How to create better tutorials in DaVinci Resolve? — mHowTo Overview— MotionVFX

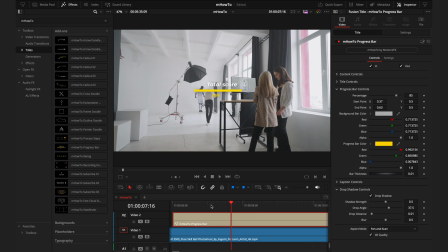(4:07)
And another way to use this progress bar is to make it into a loading screen. So to do that, you want to make sure you're at the end of the animation intro. So that's usually around when it gets to 85%. From here, you want to keyframe and make that 0.
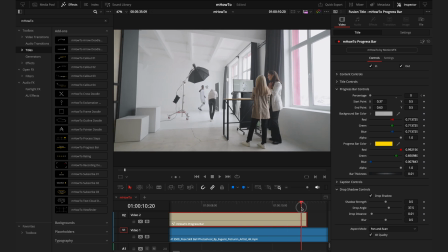(4:22)
Then we're going to move along before it starts animating out. It's about here. Make that 100. And then from here, you want to take out the in and out points. Then we'll just change the title to loading.
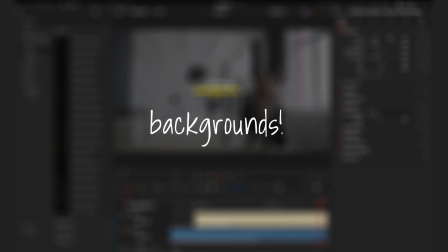(4:34)
And now when you play this, you have your perfectly made loading screen. So from here, we'll move on to the small but effective section, which is the backgrounds.
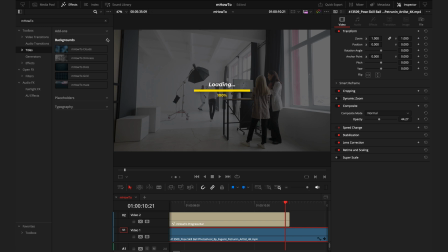(4:41)
Now, these are great ways to add some interest when you have text or other graphics. So the first background we have is this cloud background.
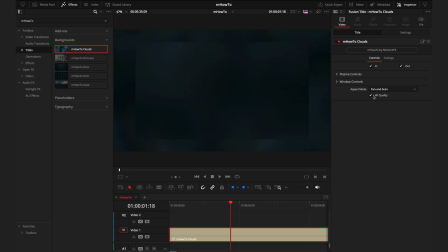(4:47)
Now, getting into the inspector for this, you want to first, again, hit that quality box. And we have the in and out points just as before, whether you want the background to animate in or just be there already. So for this one, I'll actually toggle these on and off. So when we're at the start and end of the layers, the background is already there.
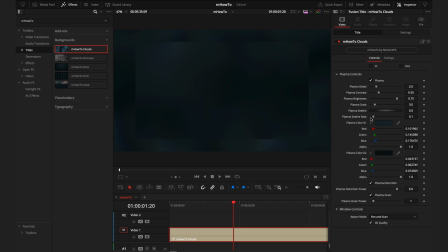(5:04)
Then you'll go into the plasma controls, and this is where you'd first, in my opinion, want to modify the colors. So let's go for more similar to yellows we had before there, and then we'll just brighten that up.
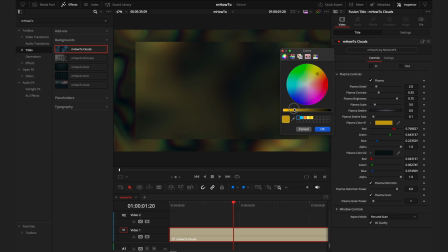(5:16)
And now you're really starting to see that plasma effect. From there, you can actually adjust what that plasma looked like, you know, playing around with these sliders, going up and down, playing with the contrast. Again, this is why I say, you know, have full creative freedom. And if anything goes wrong, just like I mentioned before, just double click the title and you go back to default.
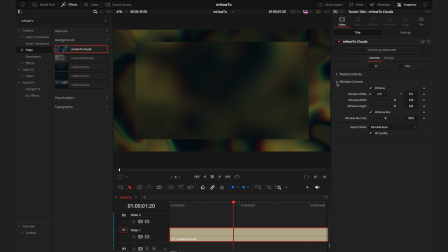(5:34)
And then from here, you have the window controls. As you can see, this is a box within a box, so that you can just adjust what that looks like, whether you even want a window or you can have the straight plasma, adjusting the size, the blur. You have full control to really get the background you're looking for. And the next background we have is the dimness.
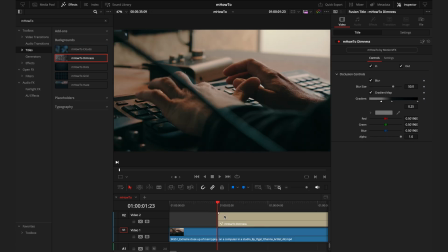(5:50)
And I put this on the second layer because this is actually best used when it's on top of footage.
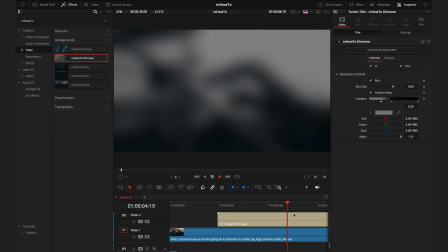(5:54)
It's a really cool effect that adds a slight blur and dimness to the footage, so it makes it a lot easier when you are putting text on top of it. So from here, we can of course change. Right now, we're in almost like a black and white grayscale mode. We can of course add color if we want to. So if we're sticking with that yellow theme, we can add that there. You can adjust the amount of blur you get.
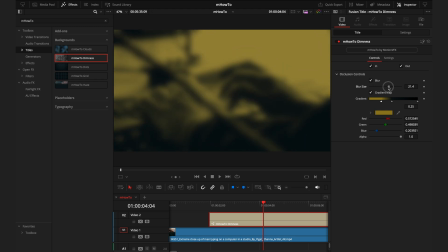(6:13)
So obviously the more blur it is, the easier it would be to put footage on.
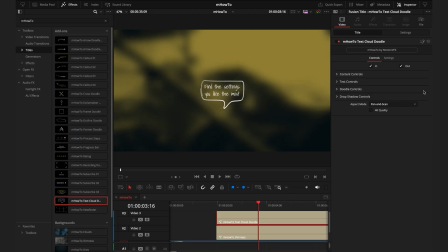(6:16)
And now if I show you with a simple add-on, it's a lot easier to see this add-on when the blur is there as opposed to when we don't have this layer on. So this dimness background is really effective when you do want to show some text. And then if we were to skip to the bottom of the backgrounds, we have the haze,
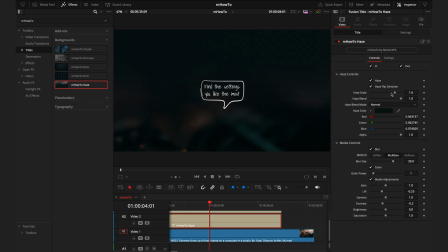(6:30)
which works in a very similar way where you put it on top of footage and then you can choose the inspector tab to control how intense you want that. So for these, I'd say when you want the footage to be a certain color with the blur, I would use the dimness. When you want to keep the original colors but just have the footage be a bit more visible, that's when I'd say to use the haze.
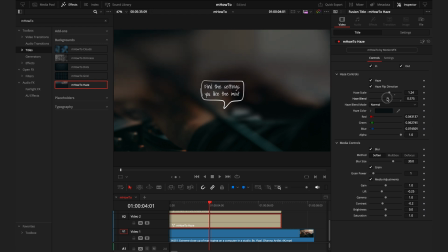(6:47)
You can adjust how you want this haze. So if you change the haze blend and lower that, it now brightens up a little bit more.
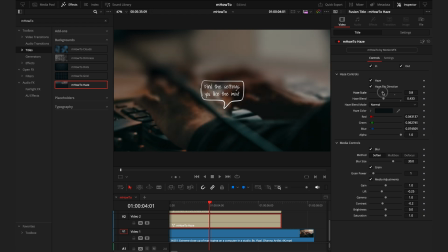(6:54)
You can choose the scale of how much there actually is. So again, you can really play around with this and get the desired results.
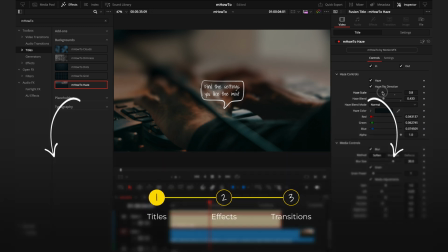(6:59)
And if you've noticed, when I've used the process step titles in this video, I've actually used the haze background.
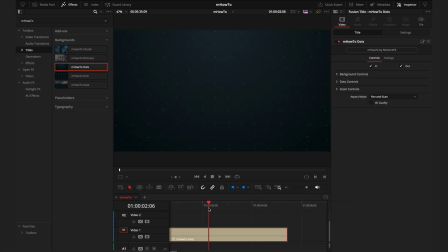(7:05)
It just makes it stand out that much more. And the last two backgrounds are the dots and grids. And these are more abstract backgrounds where you don't really need to put footage behind them.
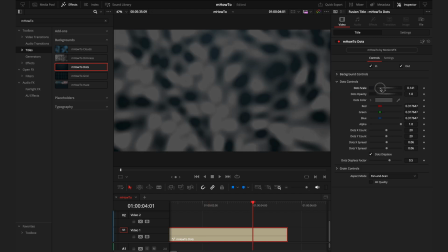(7:12)
So just like always, within this inspector, you can control what this looks like. So if I was to make the dots really big, you can change the opacity of them, of course, the colors.
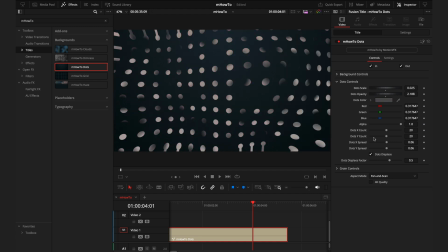(7:21)
So you have full control to create exactly what you're looking for. One thing to note though, whenever you do see grain controls, whether it's in a background, an effect, just note that grain is quite intensive on your editing device. So if you do notice the backgrounds are a little slow to play back, it's probably because of the grain. If you uncheck that, you should have no problems playing them back. Now moving on to placeholders. And if you recall back to the beginning of the video, I did mention placeholders twice. So there's a placeholder section in the effects tab, as well as the titles. Now these are great for intros when you want a logo to animate in a cool way, or maybe you're introducing a brand sponsorship.
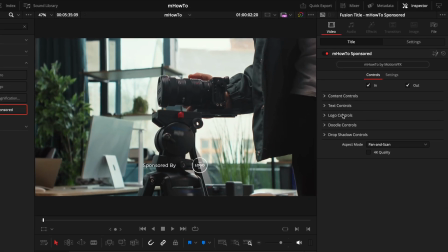(7:54)
Drop the placeholder onto the timeline. We'll go to the inspector tab and I'm going to hit the logo control. And all you need to do is hit browse. Then from here, you'll go into your folders and find the correct logo. And that's it.
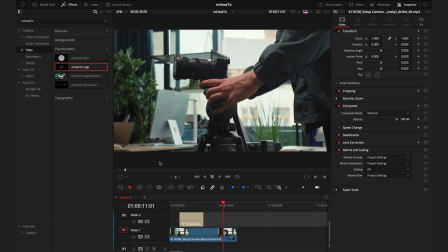(8:06)
You can see the logo is now there. And that works the exact same way as the other logos. And then if you will go onto the magnification placeholder, what this does is add a cool magnifying glass effect. So we can adjust where we want this magnifying circle to be once we find our placement.
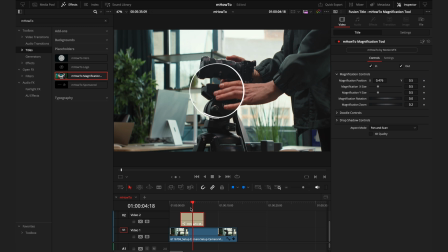(8:20)
So if I go back in the video a bit, I'm going to highlight this button. So I'll go there. And if we want to reduce the size, I'll make this a bit smaller. So that's right in the middle. And then from here, I'll just adjust that zoom to really highlight that the button he's pressing.
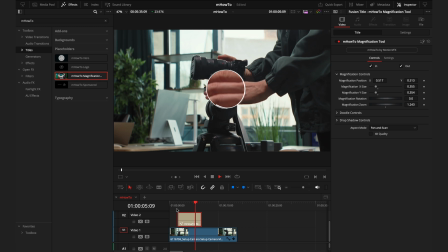(8:38)
Playing that back, you can see now we go onto that button, bang, that's where we want it to be. And that bit quicker, and we have a finished result.
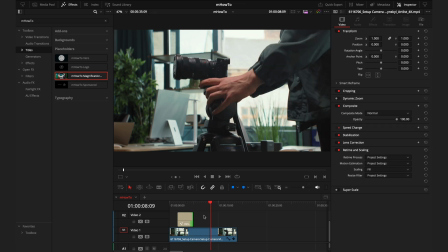(8:48)
So this is a really cool way to bring attention to things, and just like I showed you, it's super easy to manipulate.
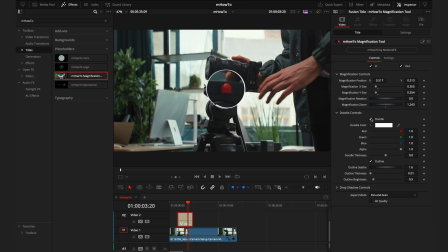(8:53)
If you don't want this outer circle, you can just uncheck that doodle box, but I do think it brings a little bit more life and allows you to see that you are having that magnifying effect.
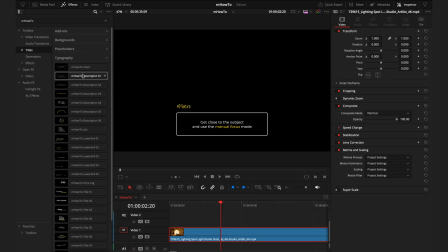(9:01)
And finally, to finish off the titles, we're going to go into the largest section, which is the typography.
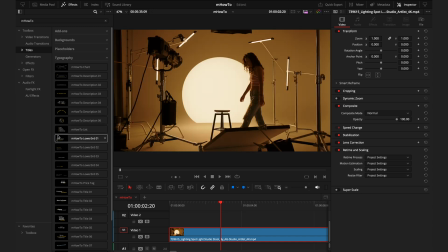(9:05)
Although it's the biggest section, it's by far the easiest to use because all you need to adjust is the text and how you want it to look. Everything else just works.
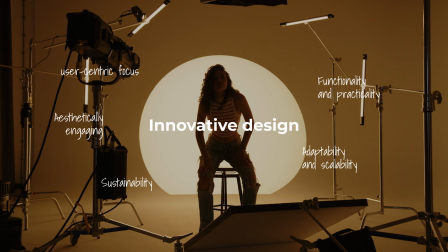(9:13)
So I really recommend having a browse of these titles to familiarize yourself with them, because you can definitely save yourself a bunch of time using these titles as opposed to manually creating them.
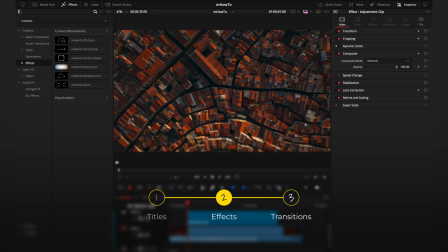(9:21)
So now we'll get into the effects tab where you can really level up your footage, starting off with camera movements.
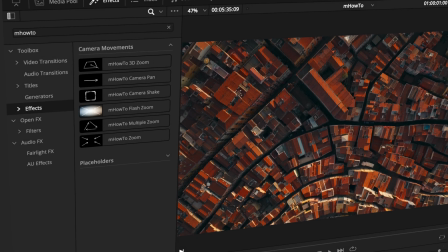(9:26)
And just like you're seeing now, these allow you to zoom into your footage in a super dynamic way.
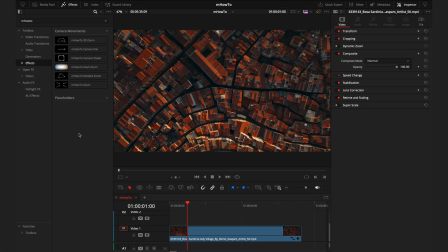(9:30)
So there's six different effects here, but my first recommendation is to not use these effects directly onto your clip, but but instead using an adjustment layer. What this does is, one, allow you to have more control over the zoom effect by not manipulating your actual footage. Two, it means the effects will be in place even if you have text on the timeline.
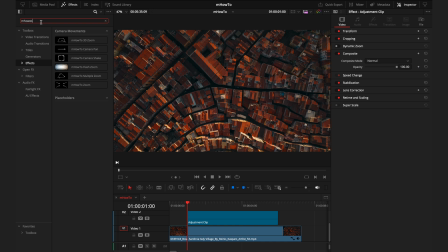(9:46)
And three, if you have one really long clip, it means you can zoom in for a certain amount of time as opposed to it being the entire length of that clip. So if I drag this 3D zoom onto the adjustment clip, you'll see in the inspector we have these three different tabs.
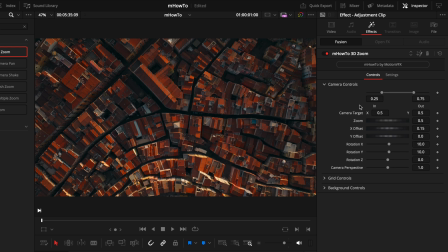(9:59)
So starting off with camera controls, but unlike some of the effects and titles that I've shown you before, there is no in and out checkbox for this. Instead, you have these sliders, and what these do is control how fast or slow the zoom is going to come in.
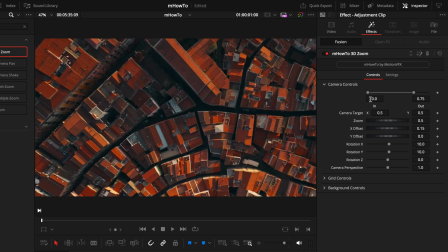(10:11)
So if you don't want any animation at all, you can just slide that to make it zero. If you want it quite quick, you just lower the number.
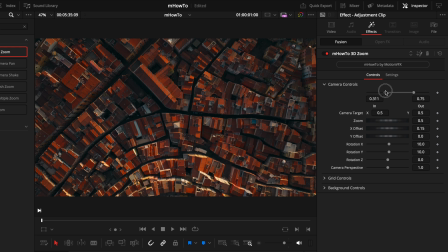(10:17)
If you want it to zoom in quite slowly, just play around with this slider and you can get the effect of how fast the animation will come into play. So I'll just reset that. Next, we have the zoom target. So if I move the playhead in, I can see this is where it's zooming into.
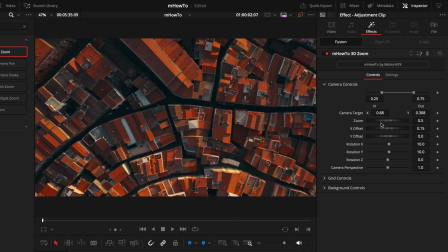(10:30)
So the camera target is just moving where that zoom moves to. Next, we have the zoom, and this controls how much is zooming into the footage.
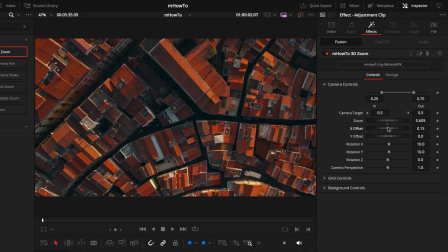(10:37)
Following that, we have the X and Y offset, which work in a very similar way to the zoom target, just moving where that footage is zoomed into.
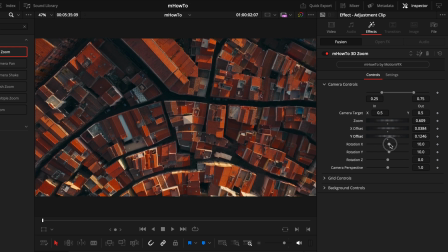(10:44)
After that, we have the different rotations, so you can control if you want this to be more 3D,
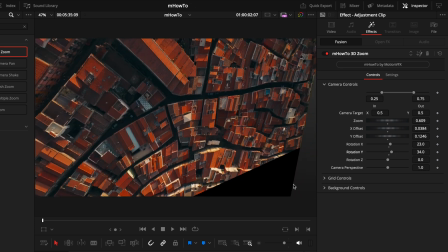(10:49)
how that look is going, but you obviously want to be careful with this because you will start to reveal the background if you go too far.
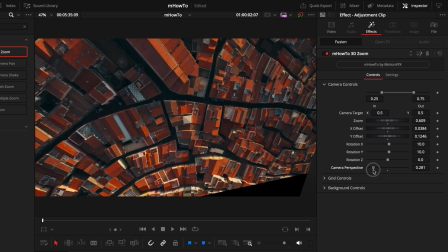(10:55)
And again, very similar setting with the camera perspective. Of course, you want to remain careful not revealing the background. Now, there's nothing wrong with revealing the background. For me, it just ruins that 3D effect.
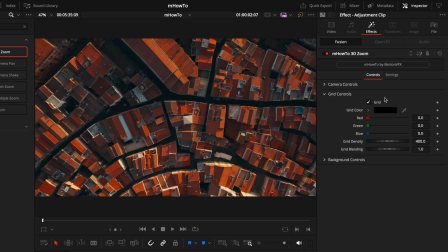(11:05)
Next, we have the grid controls. And this is a very subtle thing, but it adds a slight texture to your footage. So toggling that on and off, you can see it doesn't add much, but if you were to zoom in and then change the color,
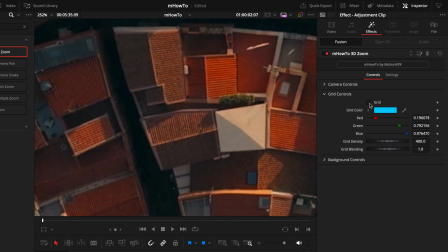(11:17)
toggling that on and off, you can then see the difference it's making. This is completely personal whether you want the grid or not.
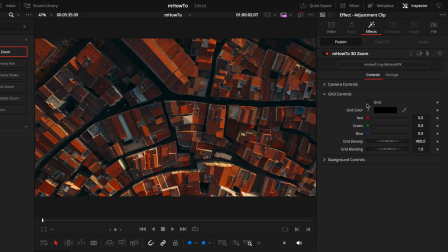(11:22)
You can just adjust it to how you like it. Lastly, we have the background controls.
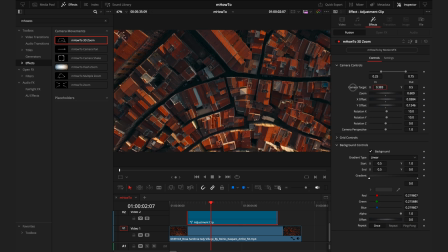(11:27)
Now, this is only going to come into play if you do like what I mentioned before and change the camera target a bit too much to reveal the background, and then you have the options to manipulate those colors. I again think these effects are best left where you can't see the background, because for me, it just sells that 3D image look a bit more, so you wouldn't have to worry about this tab.
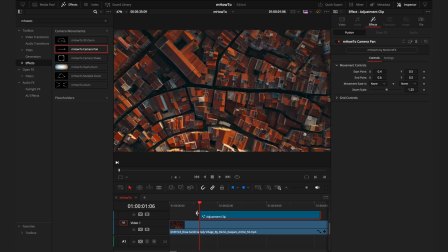(11:46)
And these controls work very similar with the other camera movements. So this camera pan is going to zoom into your footage and then pan across the screen. So there's no in and out animation for this one. So wherever you have that adjustment clip, you will automatically be zoomed in. As you can see, going back and forth in this layer, we instantly zoom in, and then you have your start point.
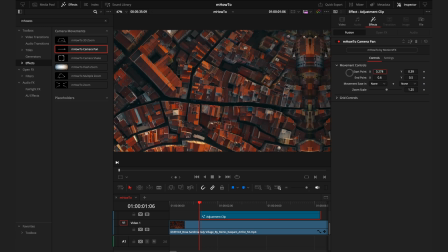(12:03)
So if I set my start point there, it's kind of like the top right. And how you know where the bottom left is, because as you can see, if I keep sliding this, it looks like it just keeps going. But there's a mirror effect with this, so that way it's a lot more seamless if you do slightly go past the edge.
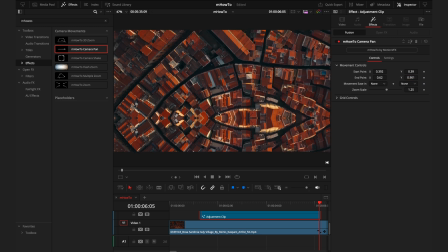(12:18)
So I can see where that mirroring effect is at the bottom. That's where I want to be, the bottom of my screen.